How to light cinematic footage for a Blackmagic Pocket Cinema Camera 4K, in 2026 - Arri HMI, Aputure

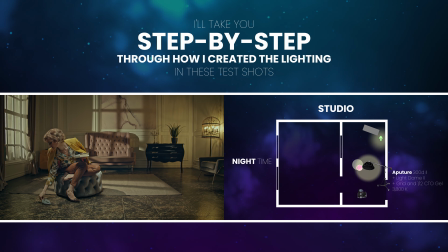[0:00]
Today, I'll take you step by step through how I created the lighting in these test shots.
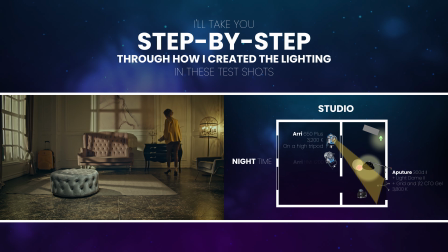[0:06]
My idea was to show a day in the life of the lady in a 1-minute video, using only one location for filming.
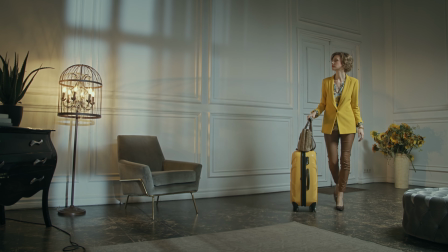[0:14]
I needed to show morning, i.e. the time when the lady arrives at the house,
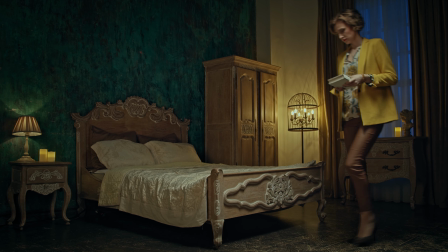[0:18]
the evening when the lady finds a letter, and nighttime when an unknown person watches the lady.
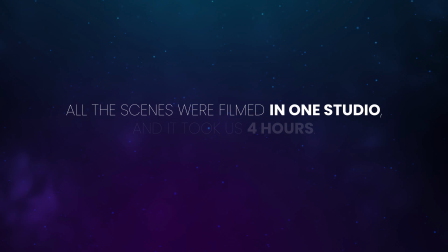[0:24]
And all scenes were filmed in one studio, and it took us 4 hours. Hi guys, my name is Sergey Zotov. I'm a filmmaker and DP from Cyprus.
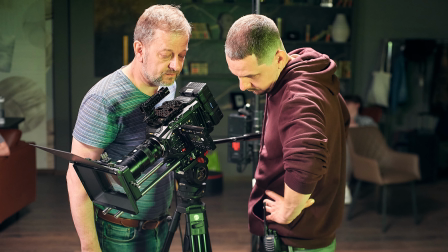[0:35]
So let's discuss the lighting scheme for the first scene. Scene number 1.
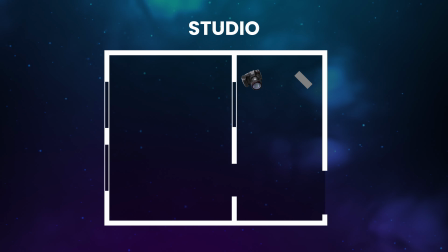[0:42]
Here's our studio. It's a space made into 2 rooms separated by a wall with a window.
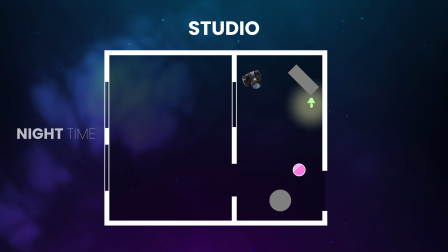[0:47]
Shooting was done at night, so no daylight could filter through the room.
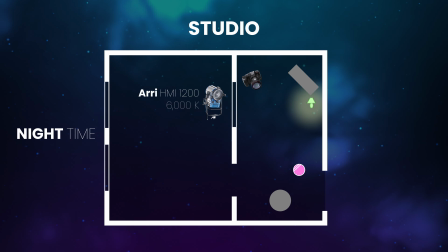[0:51]
I put an Arri HMI 1200 with a light temperature of 6000 degrees Kelvin here.
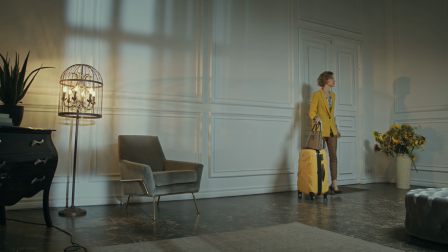[0:57]
The light shone through the window and created a pattern on the wall to imitate the increasing morning sunlight.
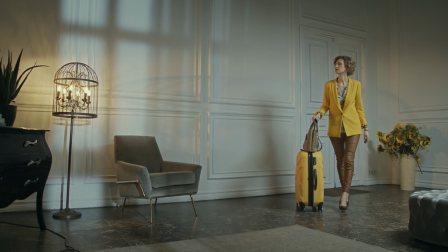[1:02]
I achieved an excellent light and shadow pattern on the wall, but this light alone was not enough for the viewer to believe that it was morning.
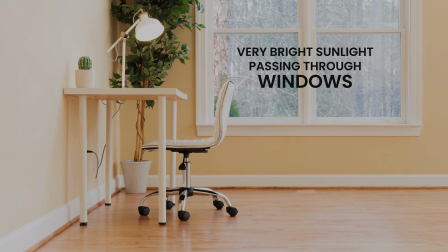[1:10]
During daylight hours, we see very bright sunlight passing through windows and bouncing off of many different surfaces in a room,
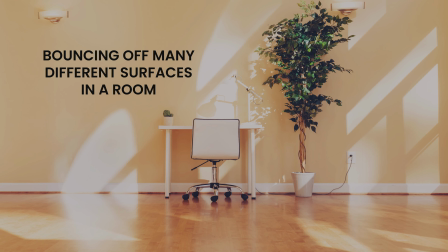[1:17]
and that's why we usually see soft, diffused light. To create this diffused daylight effect,
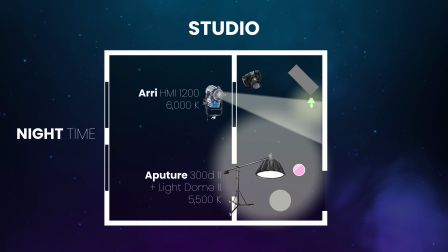[1:23]
we added an Aputure 300D Mark II with a light temperature of 5500 degrees Kelvin on a boom above the room.
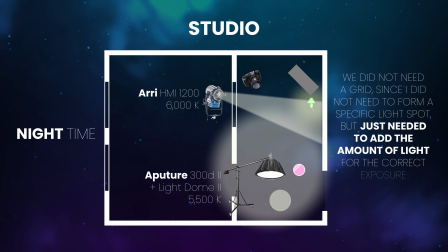[1:31]
We did not need a grid since I did not need to form a specific light spot, but just needed to add the amount of light for the correct exposure.
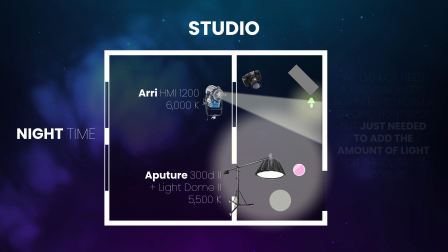[1:39]
It turned out well, but there was not enough color contrast.
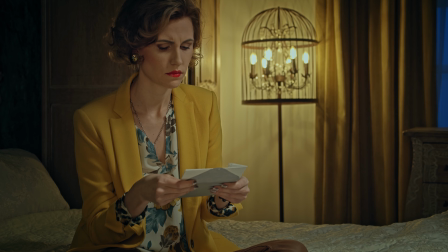[1:42]
So I added an Arri 650 Plus with a light temperature of 3200 degrees Kelvin to increase the contrast in the image. Visually, there's a feeling that the warm light comes from this practical device and it looks naturally.
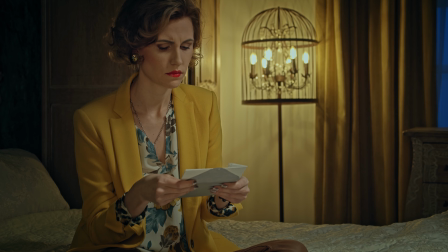Scene number 2. In this scene, the lady finds a mysterious letter. We were simulating an evening, so I decided to lower the amount of light and also slightly change the color temperature of the fill light.
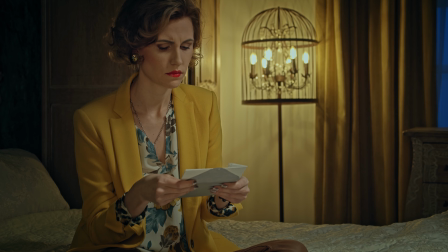[2:21]
So, I placed an Aputure 300D Mark II with a grid and a half CTO gel on a boom above the lady. This gave me a 3800 degrees Kelvin color temperature and a light spot next to the actress.
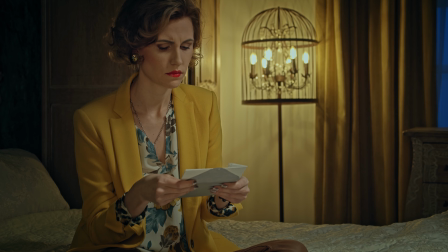[2:35]
Outside the window, I placed an Arri 650 Plus with a light temperature of 3200 degrees Kelvin on a high tripod. This was to backlight the actress, but it also gave the impression of evening light due to the yellow tint.
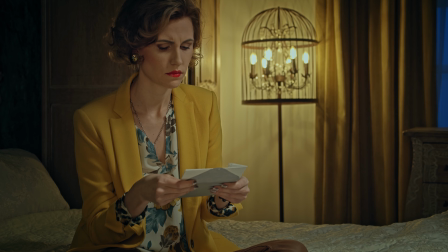[2:48]
Also, I put an Arri HMI 1200 with half CTO gel with a color temperature of 3800 degrees Kelvin through the window. This practical light illuminates the background. I particularly liked the feeling of mystery that we were able to create in this scene.
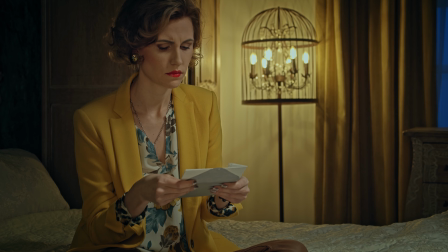Scene number 3. Let's move to the final scene. Here we are simulating night.
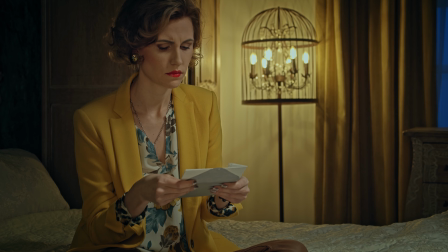[3:24]
As the key light, I chose an Aputure 300D Mark II with a color temperature of 5500 degrees Kelvin with a grid on a boom. This simulated an overhead light like a chandelier that could have hung from the ceiling in the room.
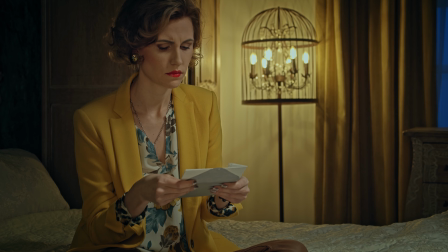[3:39]
Next, I needed to amplify the light from the practical lamp that was on the bedside table. So I placed the Arri 650 Plus next to the bed and reflected off the whiteboard. It made a soft, warm fill light.
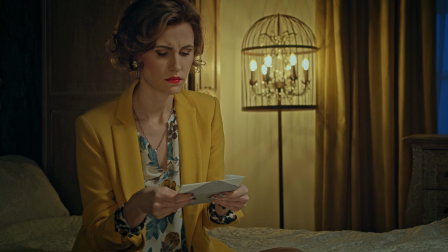Outside the window, we placed an Arri HMI 1200 with full CTB gel to make the light a more spectacular blue.